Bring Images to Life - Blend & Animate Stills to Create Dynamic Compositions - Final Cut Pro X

Hey there, it's Ben Housel here, and here in this tutorial, we're going to be having a look at how we animate images in Final Cut Pro 10.
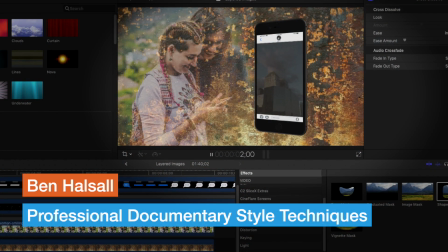[0:04]
Now, this is really useful if you need to bring images to life to help tell a story for a documentary. And basically, we're going to be using the built-in plugins for all of this tutorial.
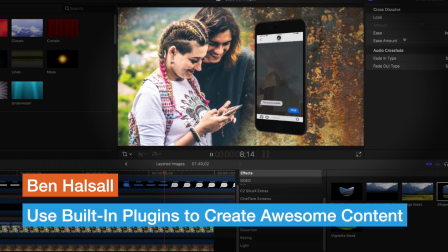[0:13]
We're going to be having a look at how we animate the images, how we use masks to blend them together,
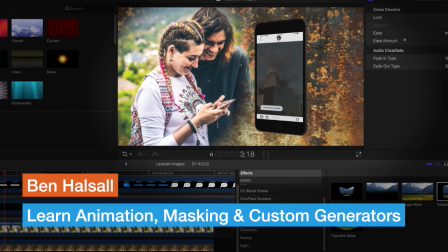[0:17]
and then also how we use some of the generators to kind of really bring images to life and kind of pull out some of the detail in those images. Now, if you like these kinds of tips and tricks and tutorials, then please do hit the subscribe button and the notifications button. And this video is sponsored by FX Factory, so be sure to go and check them out. They have a lot of very cool plugins. But without further ado, let's have a look at how we animate images in Final Cut Pro 10 using only the built-in plugins.
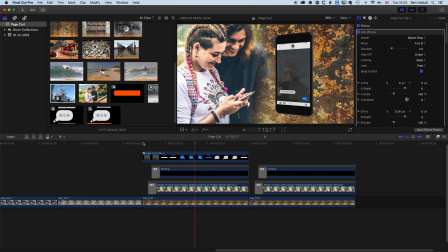[0:41]
So let's dive into Final Cut Pro and have a look at how we bring these image layers together to create this kind of animated background that we're looking at here.
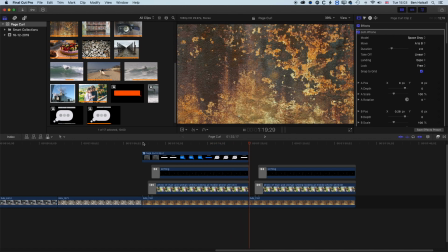[0:50]
So the animated iPhone is not what we're going to be looking at in this tutorial.
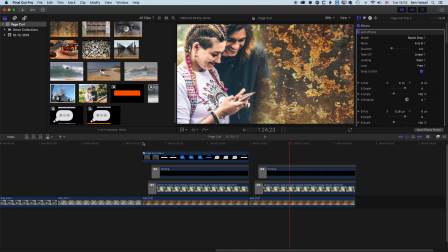[0:54]
We're just going to be using the built-in Final Cut Pro plugins to create this kind of animated layered images that blend together and also that create space on the right-hand side for us to add other elements like the iPhone. So let's dive in and have a breakdown of what we've got here. So essentially, we've got two different layers here.
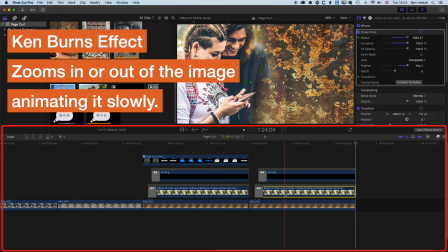[1:11]
And on each of these layers, we've got a couple of different effects. One is the Ken Burns effect to kind of give that disjointed movement of those two images. And the other is a shape mask that allows to blend one image into the other. Now, there's a few different ways in which you can do this using different masking tools. We're going to have a look at the shape mask in this tutorial.
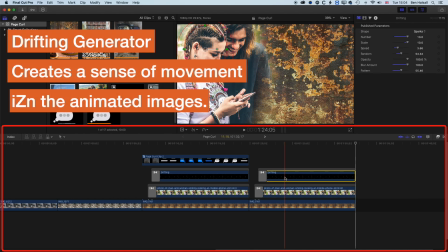[1:30]
And then we have another layer, which is a generator built into Final Cut Pro that has these drifting shapes kind of moving across your images, but just helps to kind of give it a little bit of life and a little bit of animation. So we are going to jump into a brand new project here to set this up.
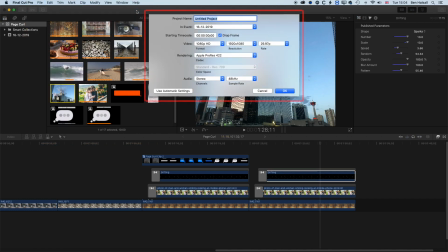[1:45]
So we'll go to File, New, and Project. And we'll call our new project Layered Images. And we'll keep it at 1080p, 1920 by 1080, and click OK.
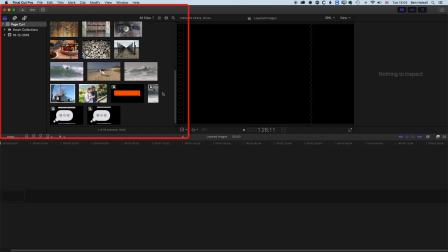[1:59]
So basically, the first thing we want to do is grab the two images that we're going to be using. So we have our background image here,
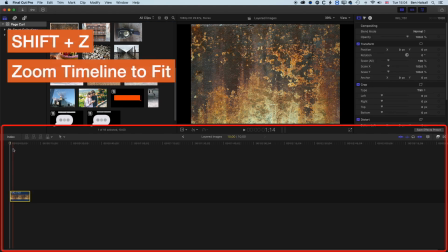[2:07]
and we'll drag this down to the timeline. And then once we've done that, I'm just going to do Shift and Z. This is 10-second long still image, and we'll just let that fill the whole timeline by zooming in on it.
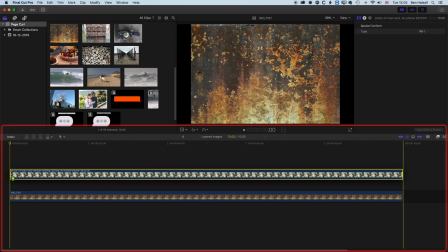[2:19]
And then we'll grab the image of our couple here, looking at the phone.
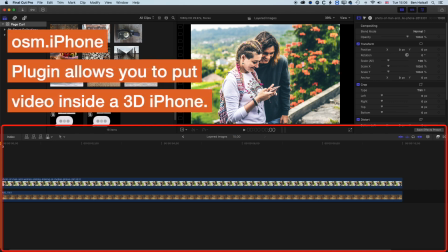[2:24]
And this is kind of hinting at a future tutorial I'm going to be doing, looking at the OSM iPhone application that you can get from FX Factory.
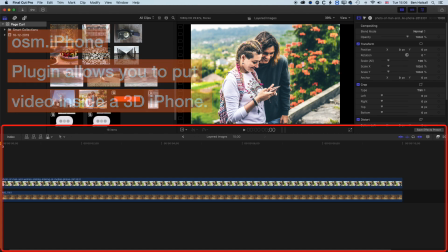[2:31]
But right now we're working just with plugins within Final Cut Pro 10. So basically what we want to do is blend these two images together.
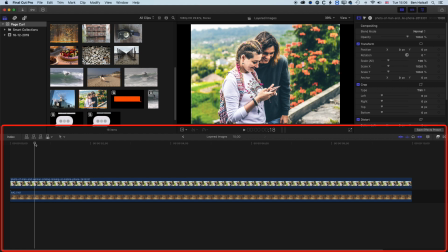[2:39]
Now, if you use Photoshop or anything like that, you may have used mask layers to kind of blend two images together. We'll basically fade one image to transparency, which is essentially what we're doing here. So I'm going to select this image, and we are going to come across to our effects on the right-hand side.
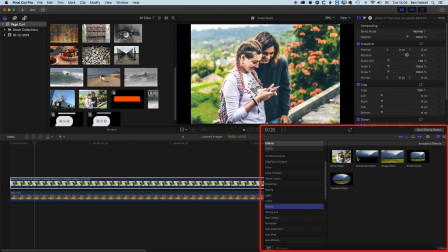[2:55]
And what we're looking for in here is the mask effects, okay? So we have things like the draw mask, the graduated mask, the image mask, and you can see as I hover over each of these,
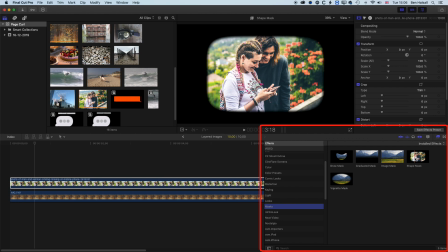[3:03]
we get a different kind of mask that we can use to blend these two images together. So I'm going to grab the shape mask here, and we'll drag this onto our image.
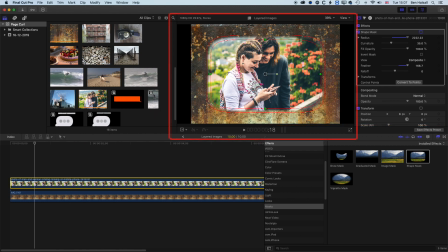[3:12]
And basically, you can see straight away we get this blend of those two images. We've got these two red lines outside of our image. If we move the outer one, it's going to increase the amount of fade that we have. If we move the inner one, it's going to change the size or kind of proportions of our shape.
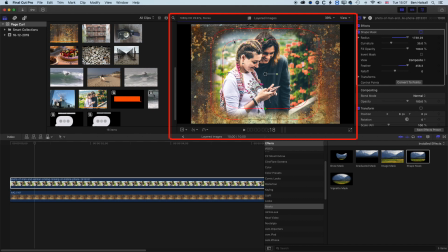[3:30]
Now I want to make this kind of more oval. So I'm basically going to pull in this white circle on the top left so that we kind of make that more of an oval shape. And the subject is really this young girl looking at her phone,
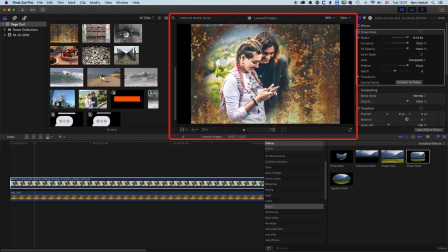[3:47]
and then the guy there just looking down can be blurred out a bit more. So basically, we're blending these two images by having this fade out across the edge. Now, one thing that we'll note in the background is that we have this black bar across on the left-hand side.